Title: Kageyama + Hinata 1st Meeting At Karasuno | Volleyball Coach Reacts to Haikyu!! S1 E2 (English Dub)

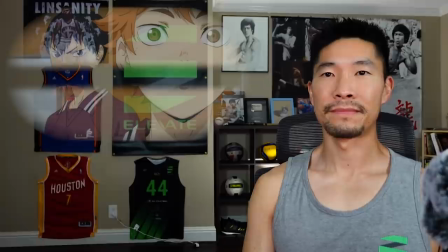513s
Cojones.
Yeah, I'll do my best. Okay, then. Now that you've sworn to become the ace, you better be prepared to back it up.
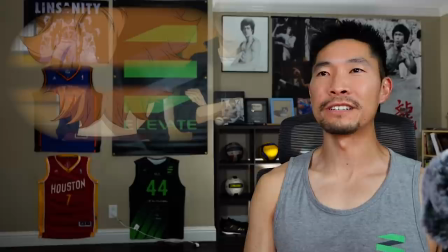521s
Oh, I like that, Kageyama.
You'll waste another 3 years.
Oh.
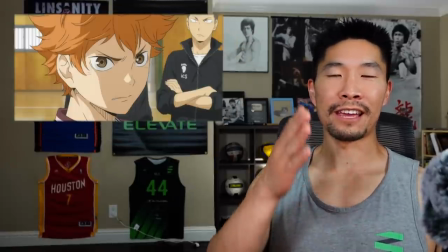526s
Alright, see, this is great that Hinata's just not gonna back down.
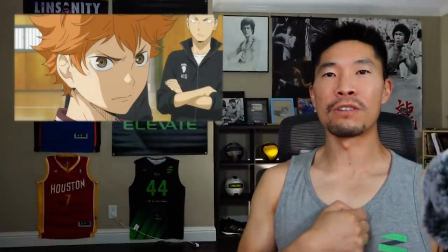530s
He's hopeful, but he's also internally strong and just has such incredible emotional mental endurance.
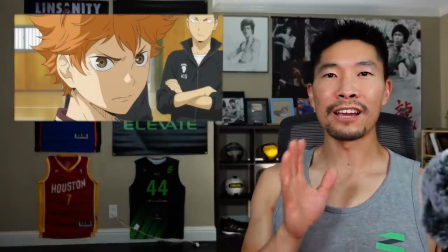538s
And I also like that Kageyama is just keeping people in check from day one.
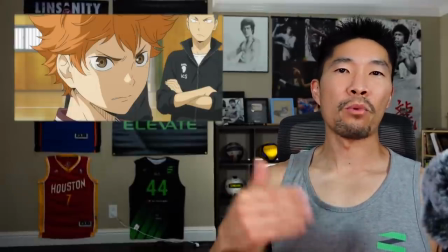543s
I'm curious why he didn't do that more with Tsuki earlier in the season.
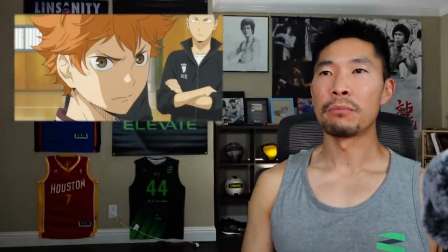547s
I know he was kind of standing up to Tsuki later on, but you gotta respect Kageyama for speaking truth.
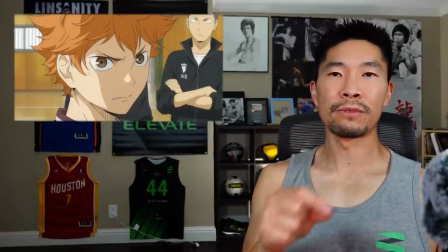553s
And he's not going to give respect until someone earns it. And I think that's what makes me respect Kageyama even more.
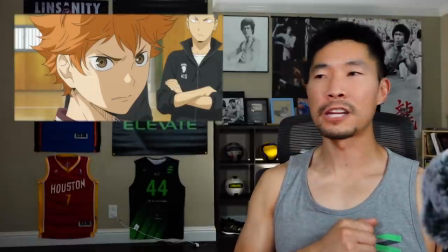560s
You got to earn his respect. He's just not going to be randomly nice and give out compliments to people.
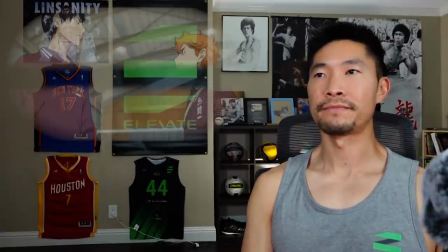565s Excuse me? Excuse me?
Was that really necessary, Kageyama?
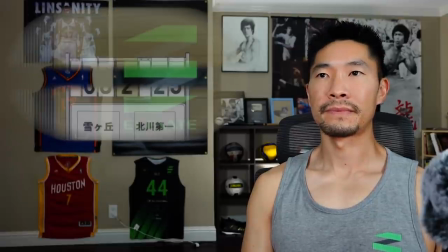572s I did everything I could.
I did. Hinata did.
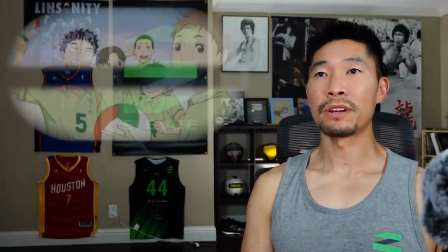579s
He didn't have a lot of training opportunities or any coaching.
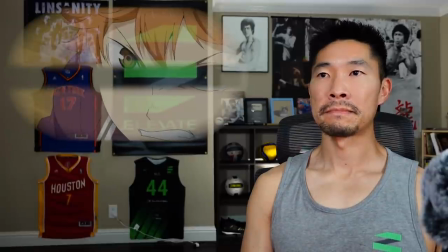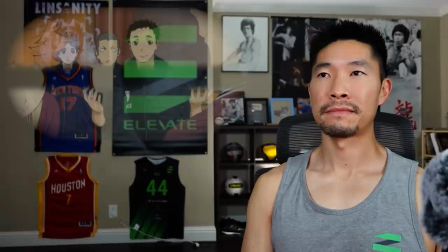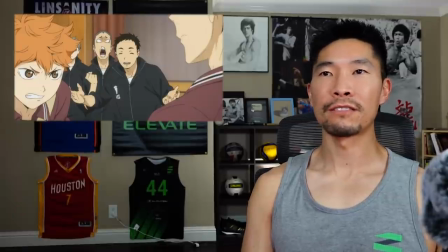596s
We got a freeze frame in again. We got another interesting look at Tanaka's teeth. It almost looks like an alpaca.
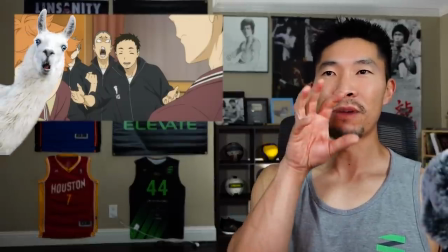604s
If you can put up an image of an alpaca with their mouth open, he looks like that with this facial expression.
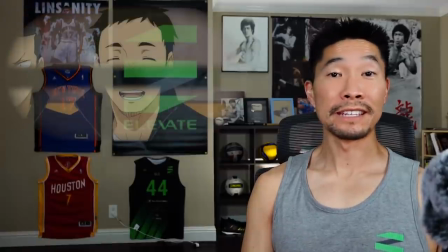614s
One-on-one volleyball. Volleyball, one-on-one. Bump set spike to yourself. Win it that. That does exist.
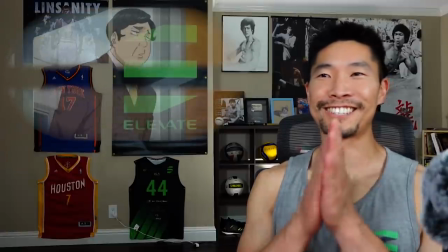626s
Yes, the principal.
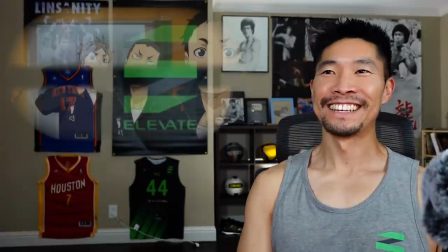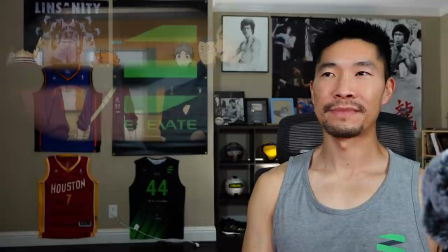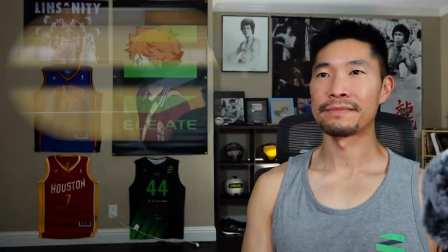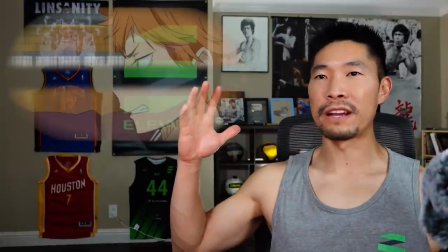643s
Hinata's just completely blocking everyone out and focus on the competition.
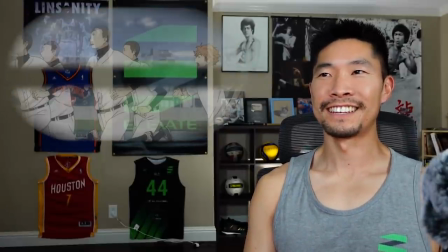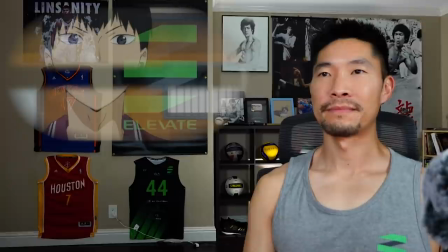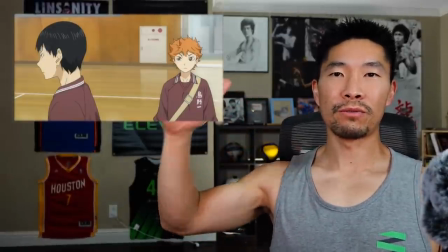661s
One thing I do miss that we didn't see in seasons 2, 3, and 4 is the amount of detail in Kageyama's hair.
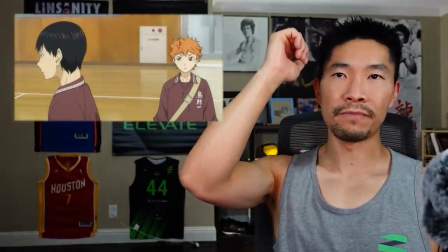669s
I don't remember seeing that many white strands in the head. Now, I know they're not gray hairs.
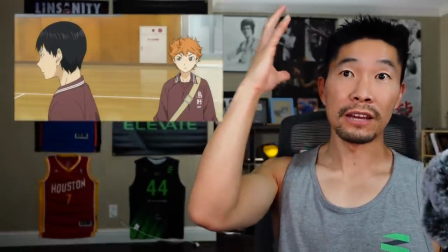675s
Now, the white strands are actually glare from the ceiling and the lighting.
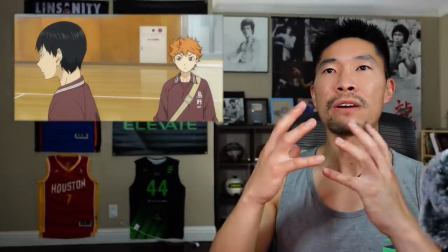680s
And you see how it makes the head just feel a lot more round. Imagine if it was all black, it would tend to look flatter.
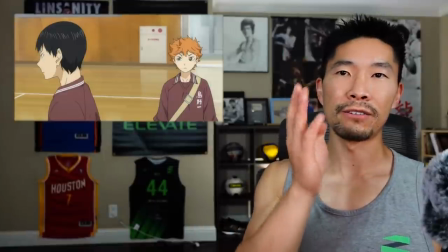687s
And on top of that, each white line is at a different angle, once again communicating a more organic type of look.
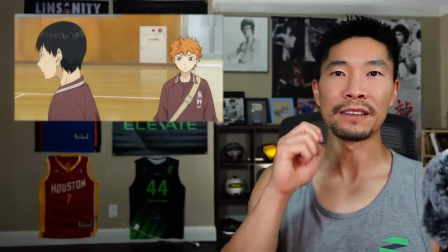695s
And I've actually been closely watching a lot of Hinata's hair animations, and the head looks so full.
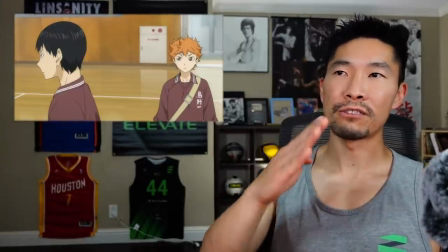703s
Look at all the different shadows that you have to create because the hair is kind of all at different angles there.
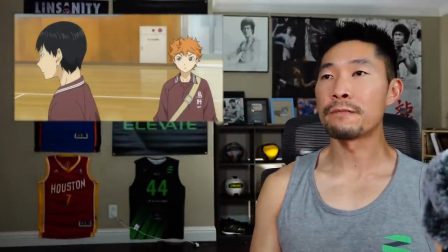709s
And one thing I did notice watching this second time around is Hinata's kind of crazy, right? Kind of hyper, all over the place, emotionally all over the place, mentally can't really stay focused. And I just noticed that his hair actually reflects his personality.
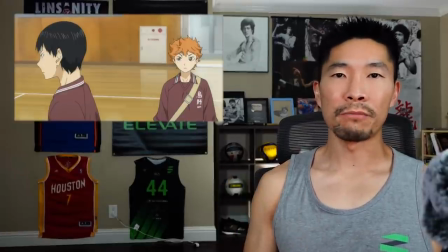725s
You know, someone that probably doesn't do his hair in the morning, probably wakes up with a bunch of pillow head, hair frazzled.
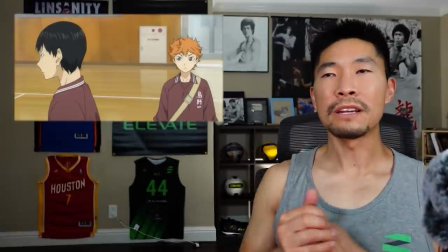731s
But the color, kind of fiery, and I don't know if I'm reading too much into this.
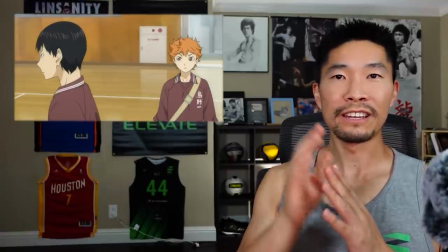735s
Actually, one thing I've learned from watching Haikyu is that you can never read too deep into something because everything has such incredible symbolism.
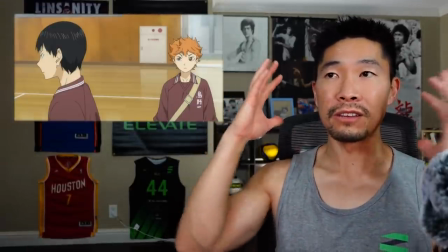744s
But his hair kind of resembles fire, not just in the color, but also in the way that it's growing.
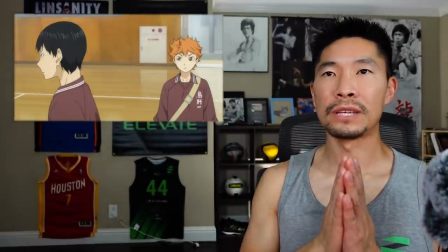750s
And it's very representative of who Hinata is. And then now we look at Kageyama's hair.